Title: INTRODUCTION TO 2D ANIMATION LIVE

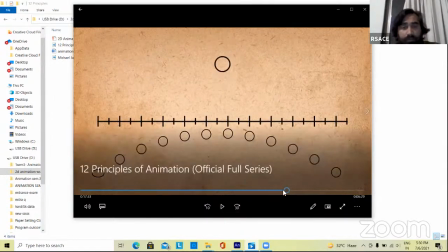Okay, when we draw 24 frames and no,
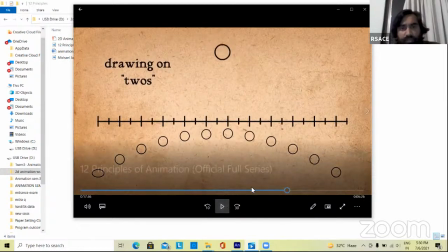yeah, in 2D animation we use 12 frame in between.
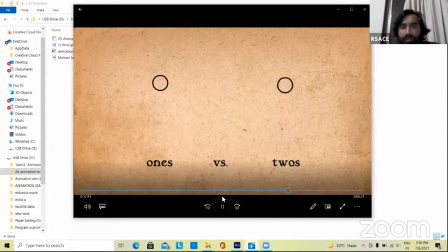In the 2D animation we use 12 frames. Timing is very simple.
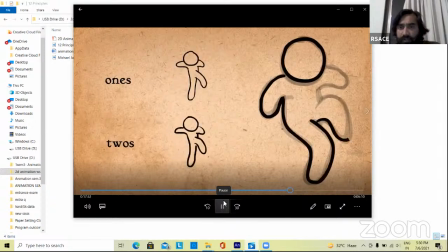If we want to fast our action, we create less frame, and if we want to give slow motion,
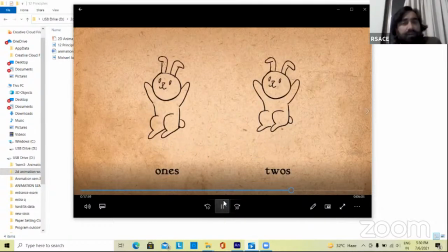we increase the frame number of frames.
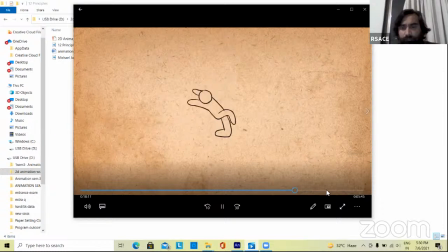Yes, next is exaggeration.
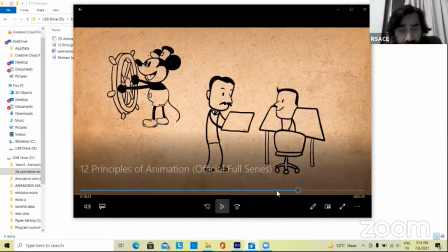In the in the animation, we show sorry.
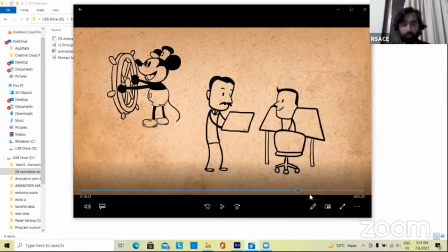In the animation, we show every action little bit exaggerated. Whatever we want to show, we little exaggerate thing.
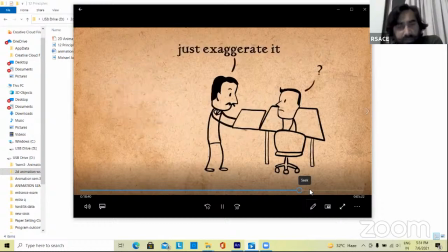Not in real life. In animation, we exaggerate all the thing little bit.
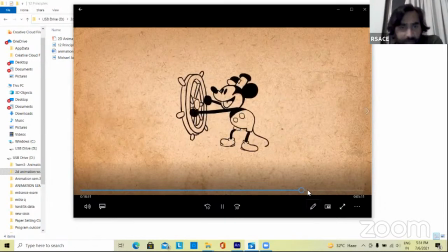It's create little interest in our animation and realistic also.